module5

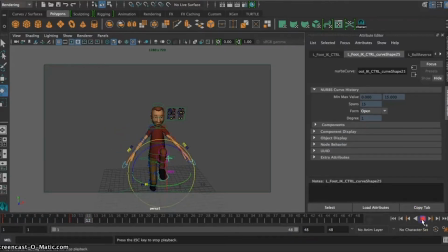8:11 When you're actually playing back your animation, there are a couple options that we can look at, but if you right mouse click on your timeline and go to playback speed, we want real time. Okay? Play every frame
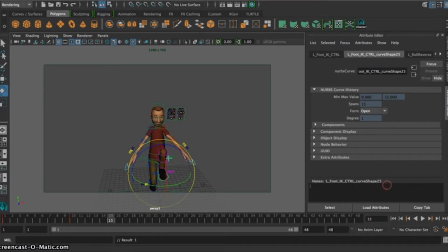8:29 is kind of used for dynamics when Maya has to take into account the frame before it to understand what's happening. But we want real time, 24 frames per second. All right?
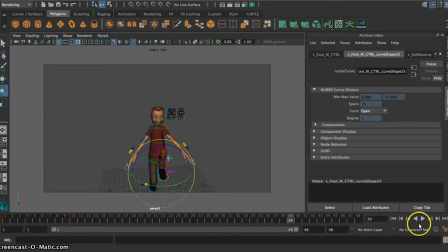8:42 So just a few notes on what makes a good walk cycle. So you want to look at the head.
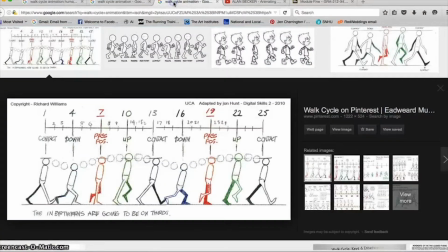8:49 We can see in these images here that when you go, you know, down and up, your head is going to actually make kind of like a sine wave. Now, with a walk and, you know, maybe take a few steps around where you are, it doesn't have to be huge.
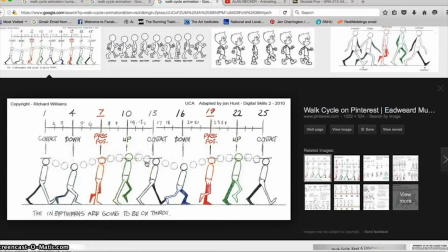9:08 It's not going to be dramatic. When you start to get a huge wave here, that's when it's very like a schlumped kind of walk, up and down and slow. So you want this to happen, but you don't need it to be quite as up and down.
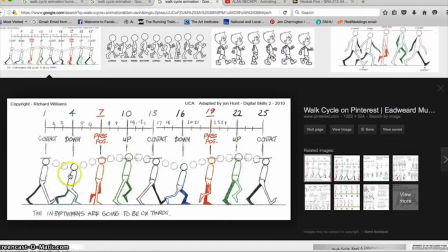9:22 Your down position here is going to be when your arms are the furthest out, and it's kind of like your center pose. All right, when we're in our passing, you can see that we've got, you know, all of our weight is going to be on the leg that's on the ground, but you want to make sure not to lose your arms.
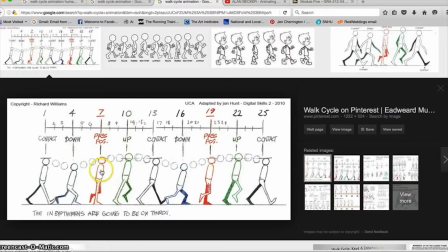9:42 So I always like to have one arm forward a little bit and one arm back a little bit in my passing pose. If you get them both straight in a line, when you play your animation, you're not going to be able to tell which arm is now coming forward.
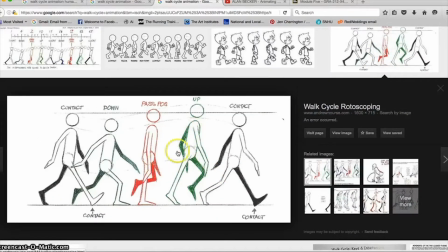9:58 It'll start to look like, you know, your back arm is constantly forward, center, forward, center, forward, center, instead of going back. Also take note at the lean or the line of action. Technically, running and walking is kind of like tripping and catching yourself.
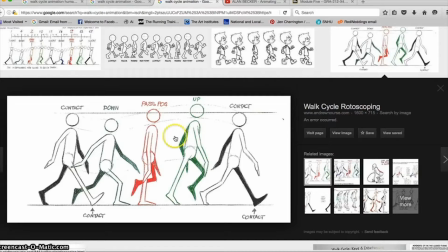10:16 So you are going to have a slight forward lean to every positioning you have here. Again, if you were going to do an extreme fast run, you would really exaggerate that lean further, but for a nice casual walk, we're just going to give it a slight lean.
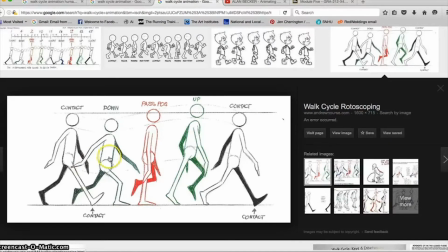10:36 All right? Make sure to check for your knees popping. Seems to be kind of an easy mistake that when you're bending and kind of bringing it through, depending upon your locators, that becomes a little bit of an issue. All right, I just wanted to show you this quick little movie on your walk cycles.
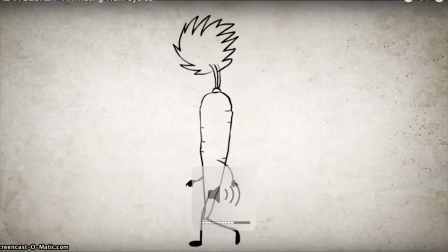10:58 Let's talk about walk cycles. A walk cycle is a looping animation of a walking character, which starts with the first foot, goes to the second foot, and ends back on the first foot.
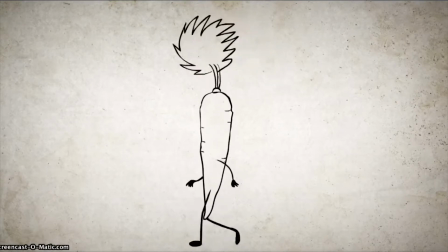11:07 We're going to cover run cycles in the next video since there is just so much to cover with just walk cycles. So walk cycles can be scary for beginning animators because it seems like there are so many poses to memorize.
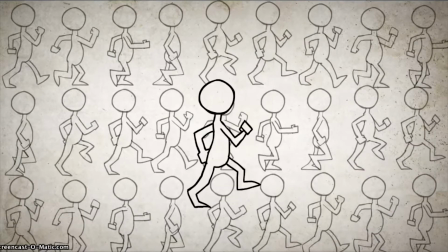11:18 But if you break it down into simpler components, it becomes much easier to wrap your head around.
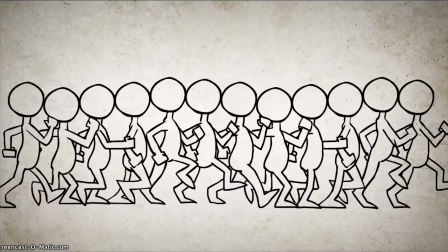11:22 So instead of thinking of a walk cycle as 12 different poses to memorize, think of it as 2 poses.
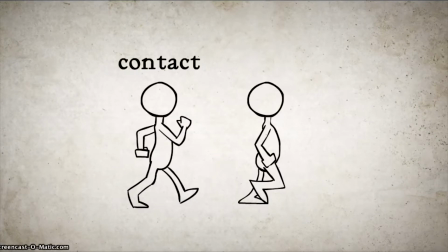11:27 The first pose is called the contact pose because it is where the foot contacts the ground. The second pose is called the passing pose because it is where the other foot directly passes the first foot.
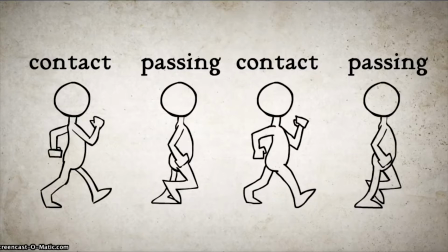11:36 To complete the cycle, we need to repeat these 2 poses and reverse them in order to let both feet take a step.
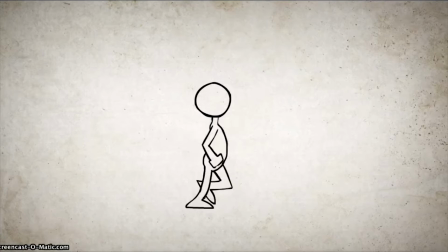11:41 So just from these 4 drawings, we already feel like the character is walking. We could call this done.
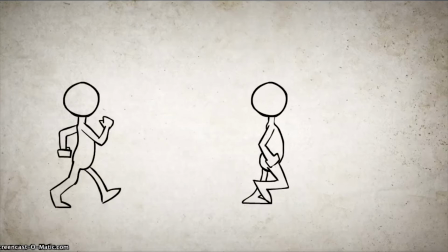11:46 But in order to make the walk cycle more realistic, there are 2 more poses that we should add, called the up and down poses.
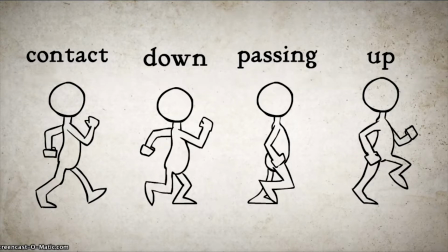11:52 These are where the head is highest and where it's lowest in the cycle. The down pose happens right after the contact pose, and the up pose happens after the passing pose. If we didn't add these poses, the walk would look very flat, with no bounce at all.
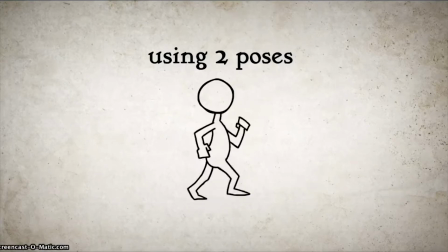12:05 So if you're just starting out, it's okay to just use 2 poses, but know that ultimately there are 4 poses that go into each step of a walk cycle.
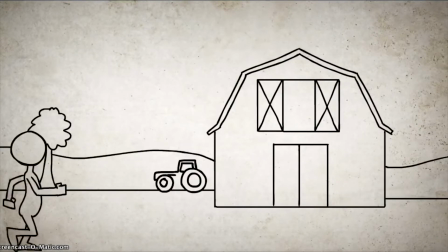12:12 When making a character walk across a screen, some people will make the walk cycle first and move the cycle across the screen.